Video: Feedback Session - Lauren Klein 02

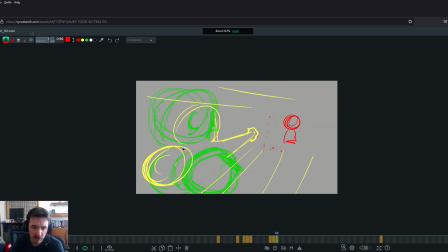16:33 so pose A would be the same pose as you have
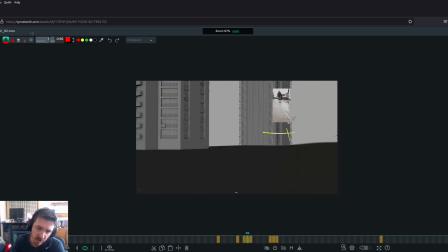16:38 here, the whichever, and pose B would be the punch forward,
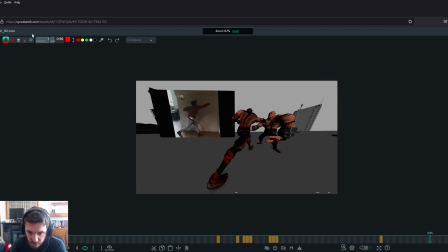16:46 and then I think you could have maybe this from here.
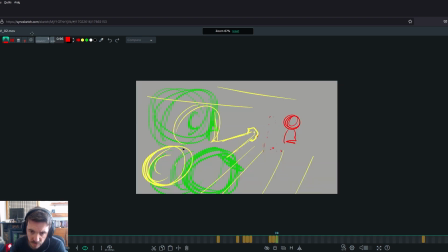It could be the same angle. You could have everything happen in this, so you could have actually that could be your last shot where whoops.
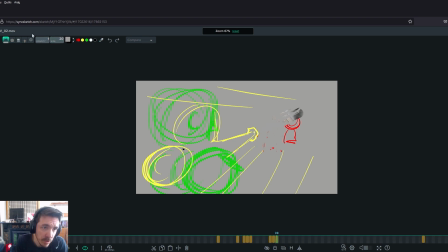And then you have the buildings in the back.
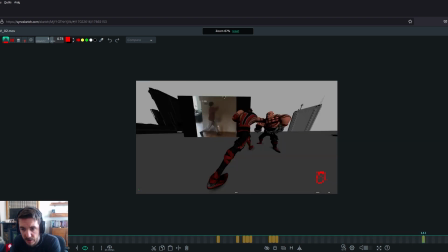17:30 And essentially you do the same as you have here, except instead of being from below, maybe it's from above. Maybe the camera is more like here. And then this guy is more like,
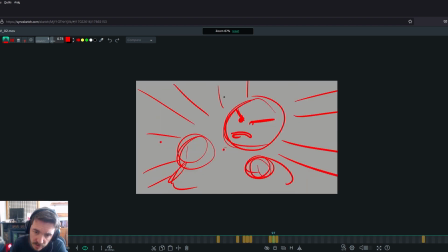17:52 it's more from above. Basically a bit more like this. And then you can have what you have right now.
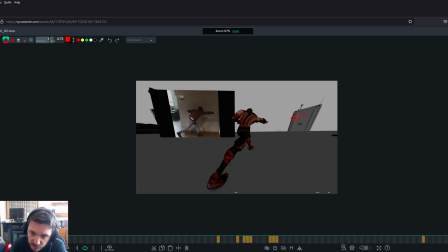18:02 And then at the end, maybe a little explosion would be nice. That's like far away.
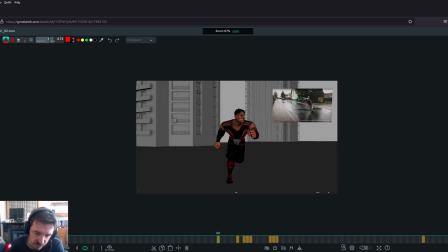18:07 So, long story short, so this is my solve for story-wise, for making your shot both clear, like both like clearer, and also more in what you wanted.
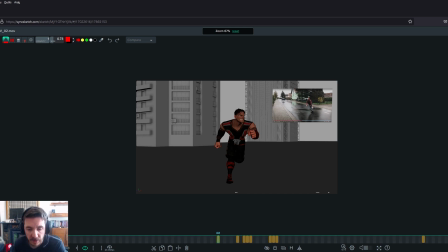18:26 Basically, you wanted kind of a style that I think we're not hitting right now. It's gonna be hard to hit, but I think this would be more along the lines of what you want to do, which is this guy comes in.
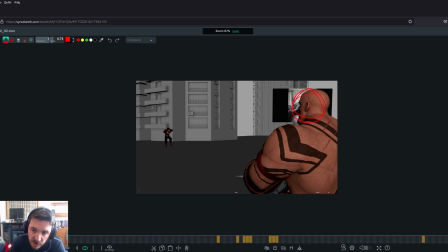18:37 So you have a choice of either this, because we need to know why he's chasing him. I think it would be good if he steals something. I don't know what, a diamond or like an emerald. Basically, he's stolen something,
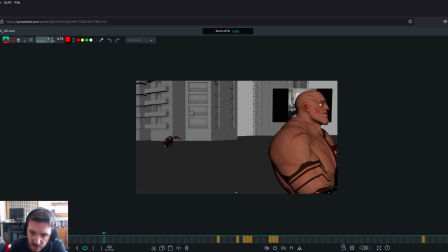18:54 and when he turns, like he turns, I would turn the other way, by the way, just so you have him face to camera, and he's like happy because he's holding the thing he stole,
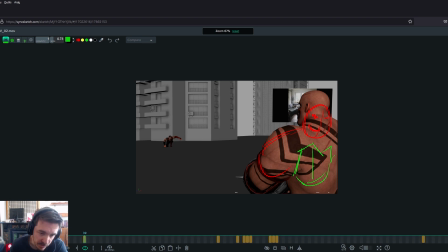19:11 and we can see it on camera, and he exits. So then this guy has a purpose now. He has a purpose to why he's following that guy. So then he follows him,
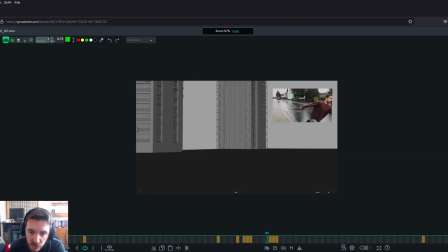19:23 and then he jumps, and then we go to jumps, cut.
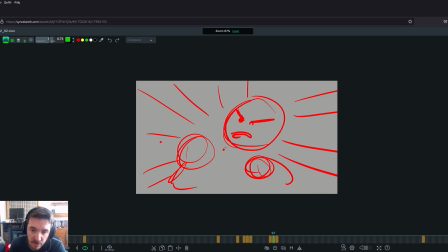19:30 Then he goes to ding, going in the air, and wow, and then this guy may be still holding the thing, but now he's like, holy crap, he caught me, and then he gets hit,
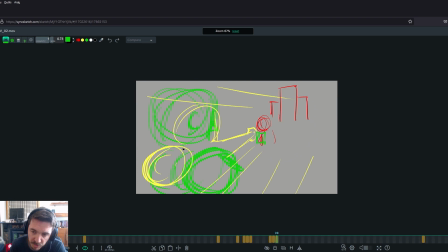19:47 and then when his body goes backwards,
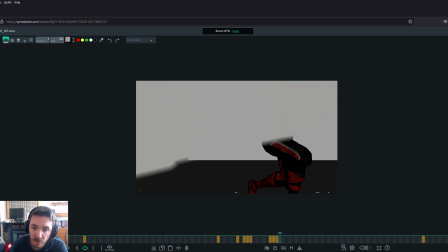19:55 let me see. Oh, one more.
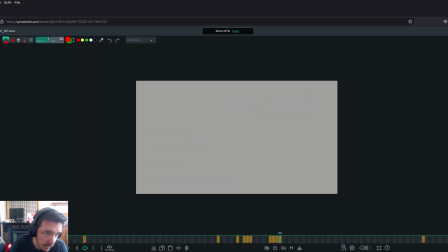20:02 This is the same angle, it's just a different drawing. I don't want to make it too
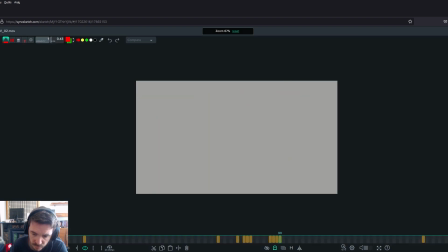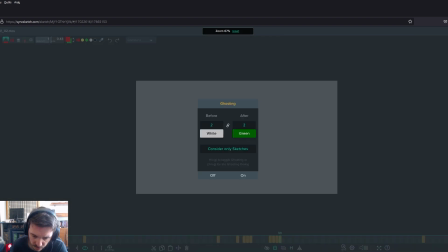20:22 It's not showing. That's weird. No, never mind.
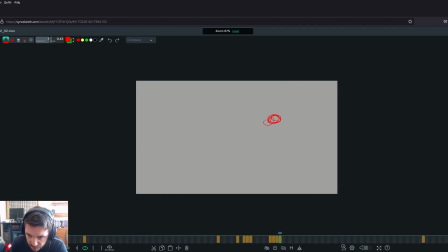20:26 But is when this guy is being hit to go in the towers, then the treasure or whatever can go in the air. Whoops.